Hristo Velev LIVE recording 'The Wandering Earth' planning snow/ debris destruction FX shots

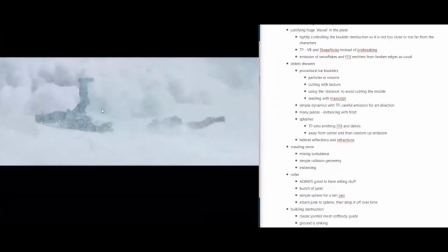1496s
These things are kind of simple, which was good,
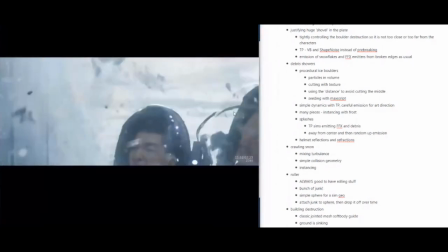1499s
but they had to be crafted because so much of them are very
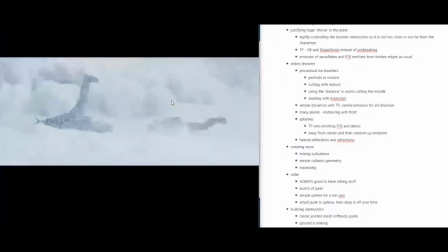1508s
close to the characters and we have several different layers basically. So we have some that are very near to the camera, we have some that are around the characters,
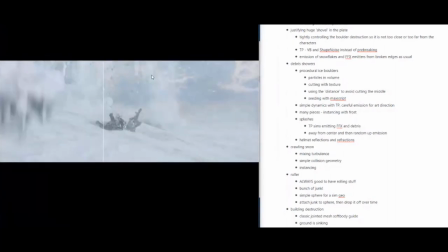1517s
We have some that are kind of behind in the background, creating atmosphere,
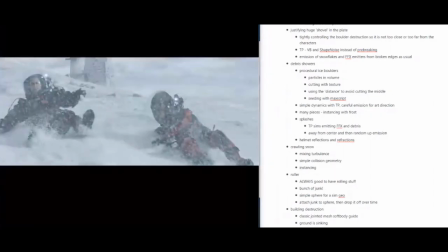1522s
and each one of them became differently because
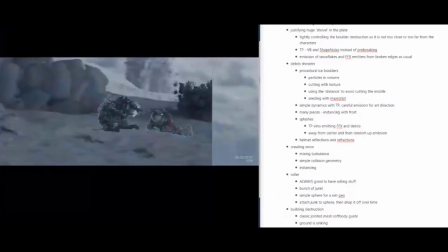1527s
we wanted to force the feeling a little bit.
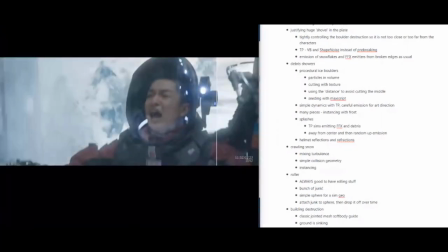1532s
When we did it just as it should be, it was feeling a bit strange.
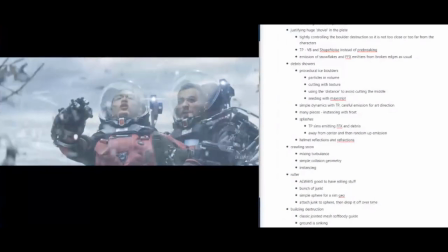1540s
like the pieces which were very near to the camera, they went by too fast to kind of realize what's going on.
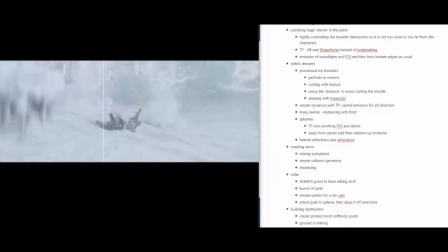1548s
So we kind of amplified the slow motion effect, which makes things a little bit more dramatic.
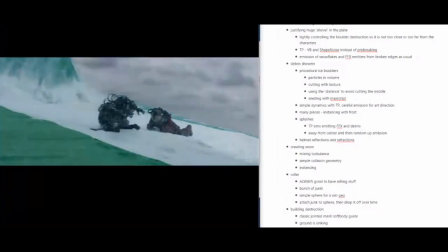1557s
And while it is simpler to deal with these pieces which are both very near and very far from the characters,
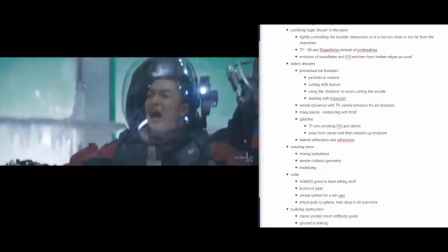1565s
because they don't interact really with the ground and so on.
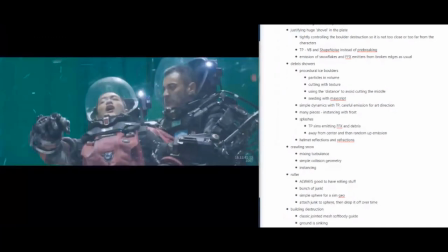1569s
There were pieces that we wanted to make hit the ground,
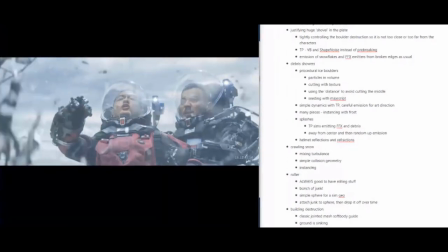1574s
because otherwise you get this kind of theater curtains effect,
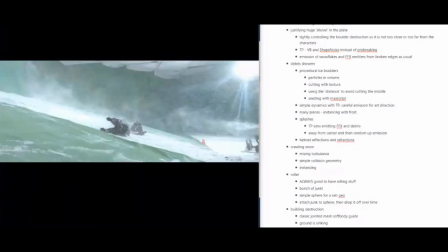1578s
that there is stuff in front of the camera, there's things behind, but in the middle nothing happens.
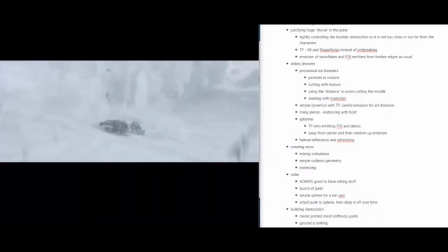1584s
So we knew that we should make a lot of them hit the ground.
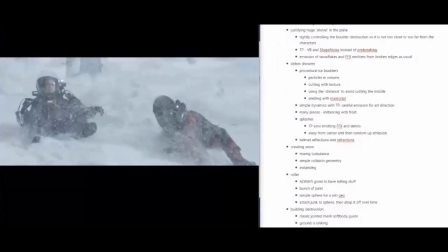1589s
And we ended up with these funny-looking kind of bombs that are falling around them, which makes the whole scene much more dangerous.
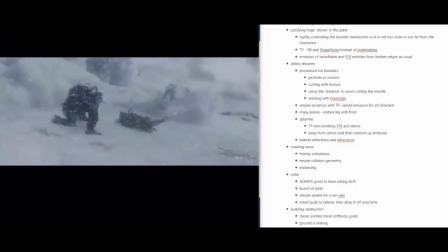1596s
Because otherwise, if they just are kind of rolling down the hill,
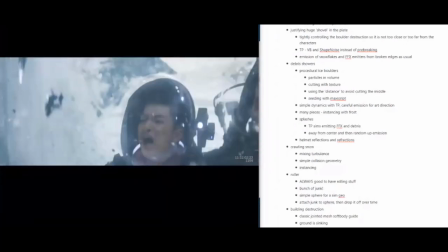1600s
it's not as dangerous as if they're getting bombarded by these pieces and they narrowly escape.
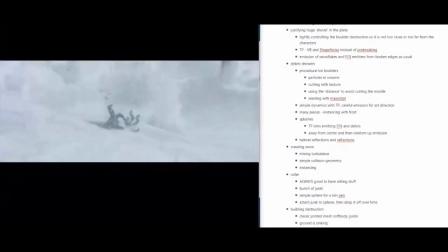1608s
It was interesting to figure out what shapes these things have to be, and we tried with some
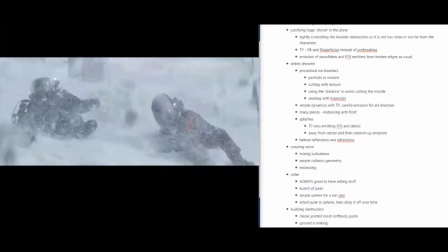1617s
different kinds of shapes that that kind of belonged to a building, but a lot of them were these long,
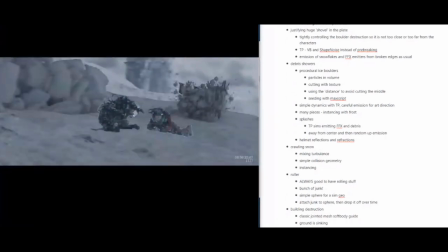1624s
narrow shapes, which didn't really work. So eventually we picked up on two shapes that worked, and one of them is the ice boulder kind of thing,
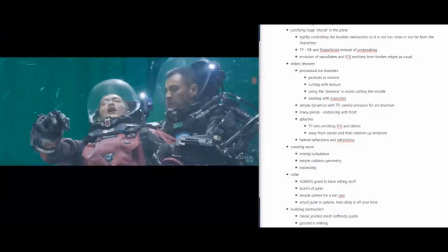1633s
and the other one is an agglomeration of twisted metal and some concrete and some ice.
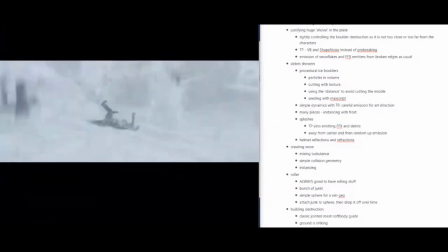1642s
So we use this a lot for the close-up pieces that are falling, but also you can see some of them in the background. and the ones which are hitting the ground and kind of exploding,
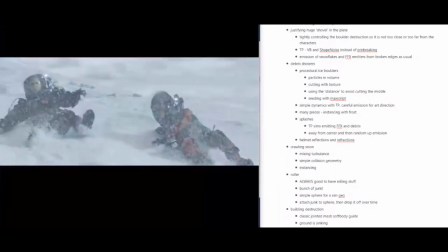1652s
this was more fitting to be these big, icy, threatening, heavy-looking chunks.
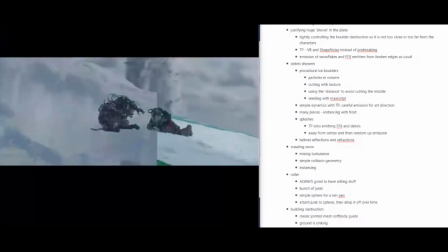1658s
Some of them are not, you know, just for interest, but most of them are.
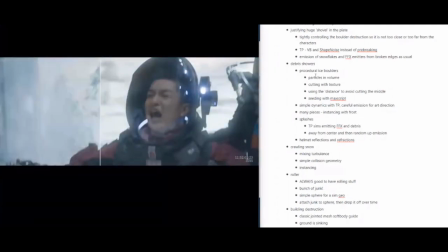1662s
And we saw that we have to create variations of these pieces, so, yeah,
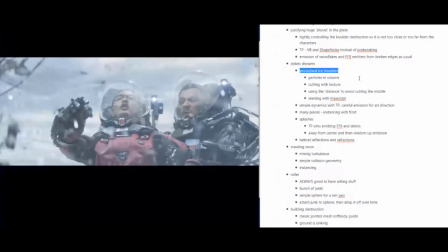1671s
I thought, okay, let's do some procedural stuff there, because it would take too long to model all of these variations,
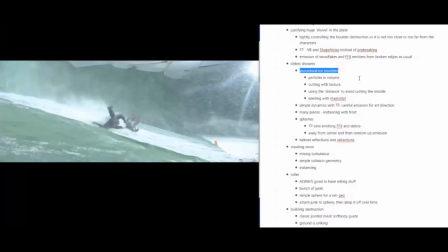1679s
and we wanted to have options for the director to choose.
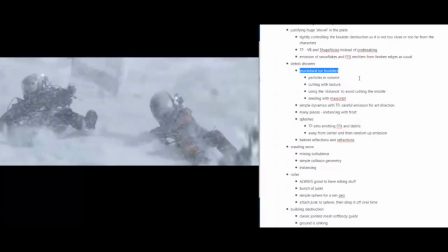1682s
So what we did was that we put some particles inside the volume,
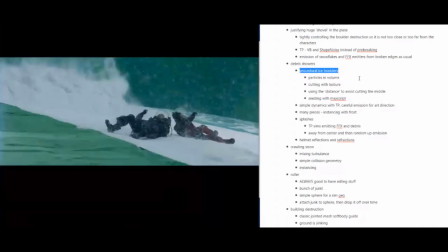1688s
inside the volume, and the volume was this very, very few segments,
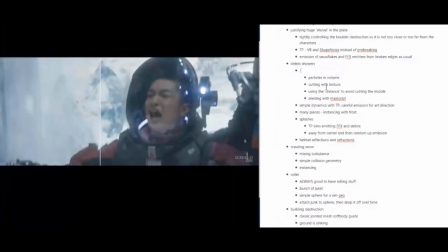1695s
geosphere, and the very few segments allowed us to have something which has straight edges.
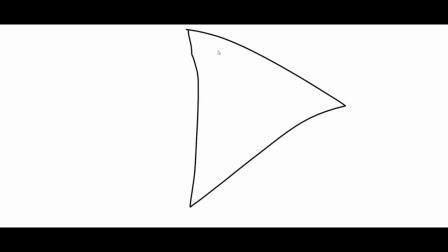1703s
So, it was something like this or something like that. We put a lot of noise on top, but it was very important to have these edges that are straight.
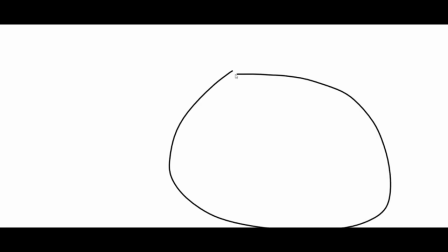1719s
Because if you start up with something which has more segments, which is more round, you You displace it and you end up with different shapes, but they are either oblong shapes, like pair-like shapes,
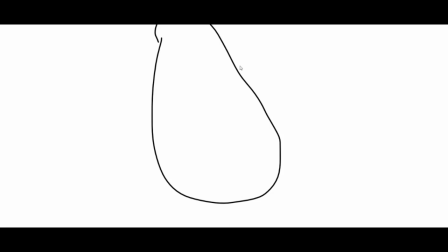1735s
when you have low resolution on the displacement texture or low frequency.